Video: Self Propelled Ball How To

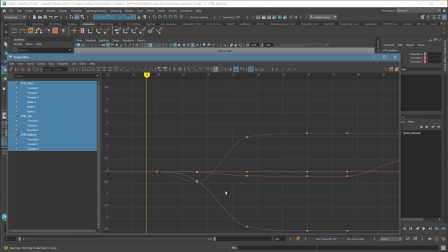So I'm going to leave all those keys in there. That's really important. Maybe a more swooped in kind of feel here, a little bit higher acceleration might be kind of fun.
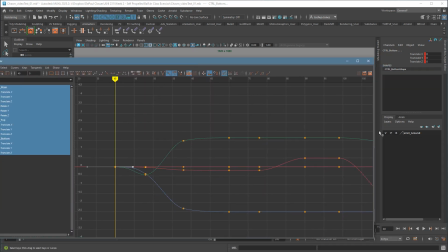This is the section here. Sorry we can't see all this at the same time. I'm trying to jam it all into this kind of small recording screen.
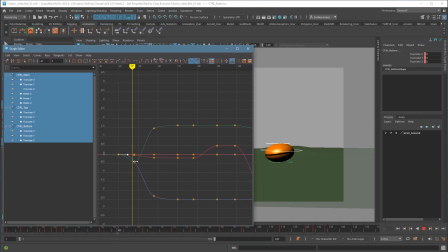Again, going to hold in K. So this is the move up to here. And then it kind of comes to that stop here. But I think what I'm going to do actually, I'm going to delete this key.
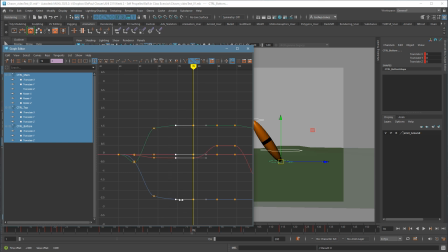I'm just going to have this be a really long slow out. That's going to be my pause there. And then these keys here, I'm just going to hit spline. They already look pretty good, but I'm just going to hit spline here.
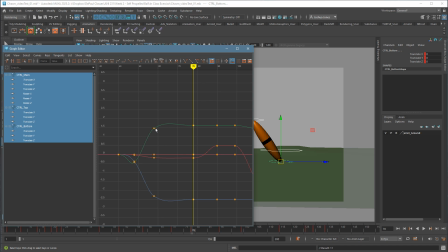And that will give them a little bit more smoother movement. This could be a problem though. It's going to move past my target.
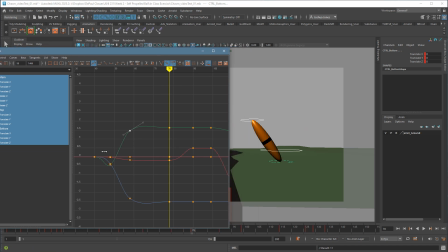Let's see what this looks like. So this should be nice and smooth. So big acceleration in, up, and then it's going to pull back a little bit probably.
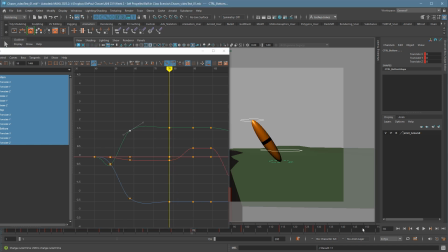And then pause. Let's see if I like that. I'm not sure if I do. Yeah, I want him to keep his neck out. So I'll just fix that by hand.
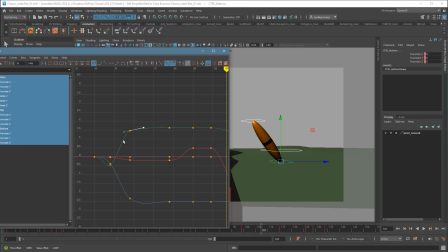I'm just going to grab this curve and keep it from going past that other position there. So just dial that back a little bit, and now they should hold that pose a little bit better.
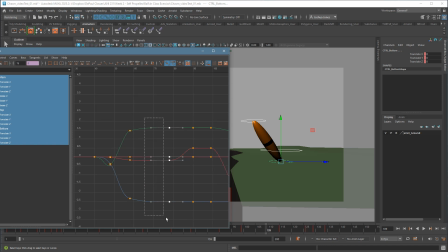Yeah, there we go. Maybe even more. I think I like that pause back in there, so I'm just going to put it back. So bring those keys back. Where are they? There we go. This was my actual pause right here, which I took out.
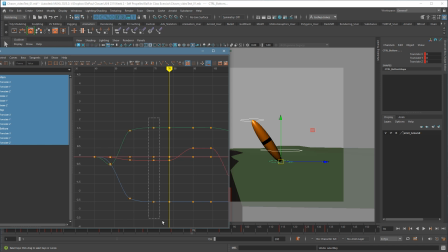I think I need it. But I might go ahead and spline there. Let's just look at one of these and see what this looks like. So if I were to zoom in on this, you can see what's happening. I'm just going to grab these 2 points and press F.
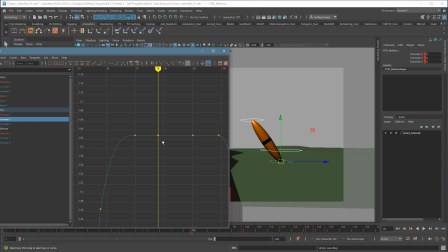So it's a perfect hold here. I want the hold to be right here. So I'm going to pull this up just a little bit. So it keeps moving until it gets there. And then maybe I'll spline that a little bit.
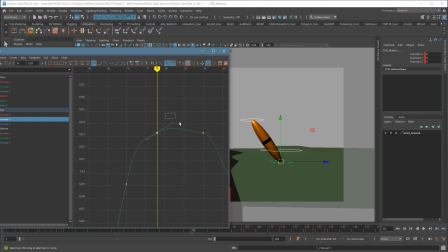So it's just going to, ooh, that's ugly. It's just going to keep a little bit of movement as it goes into this pose. Just a little tiny bit. And all I know here is the shape of the curve. I want it to kind of come to a stop almost, but just keep a little bit alive in there.
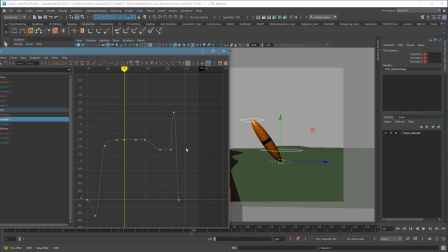This looks bad. I'm going to have to fix that later, but for right now, I'm not going to worry about it. Let's see what that looks like.
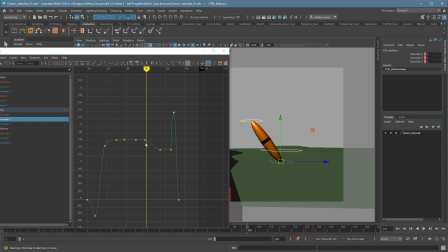Yep, that I like. So just a little bit of life there on the end. You guys don't need to go that particular, but I just want to show you what an animator would actually do to kind of get the right feel.
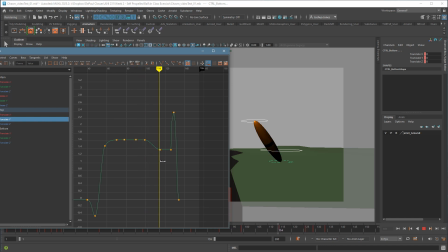We have this pause right in here, and then the character's going to look the other way before they come back down. So same thing here. There's a little bit of funkiness. I'm going to just dial that to something a little smoother, but otherwise this is fine.
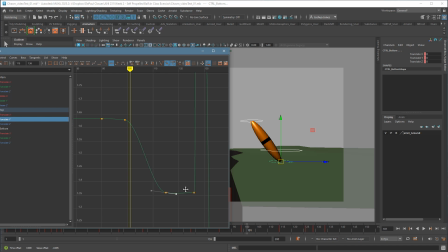And then here, just a little bit of movement here to keep it alive.
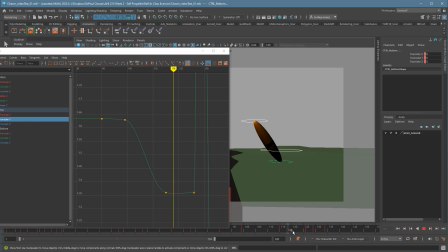So when he looks over to this side, right there, it's not totally dead.
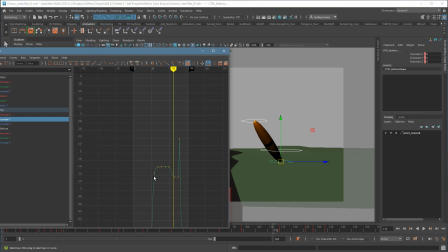Cool.
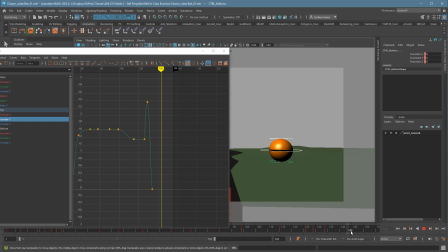I could add in a little bit of bobble there too, which could be nice, but I'm not going to worry about it at this point. So I want to make sure you guys get the main idea here.
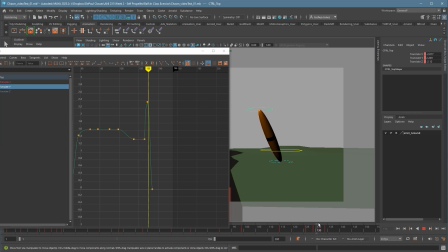This last part, I really want this to kind of go into more of like a fun curve, but I'm going to add that in the in-betweens.
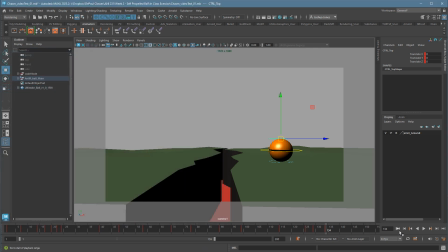For right now, let's just see how the whole thing feels. Right, left.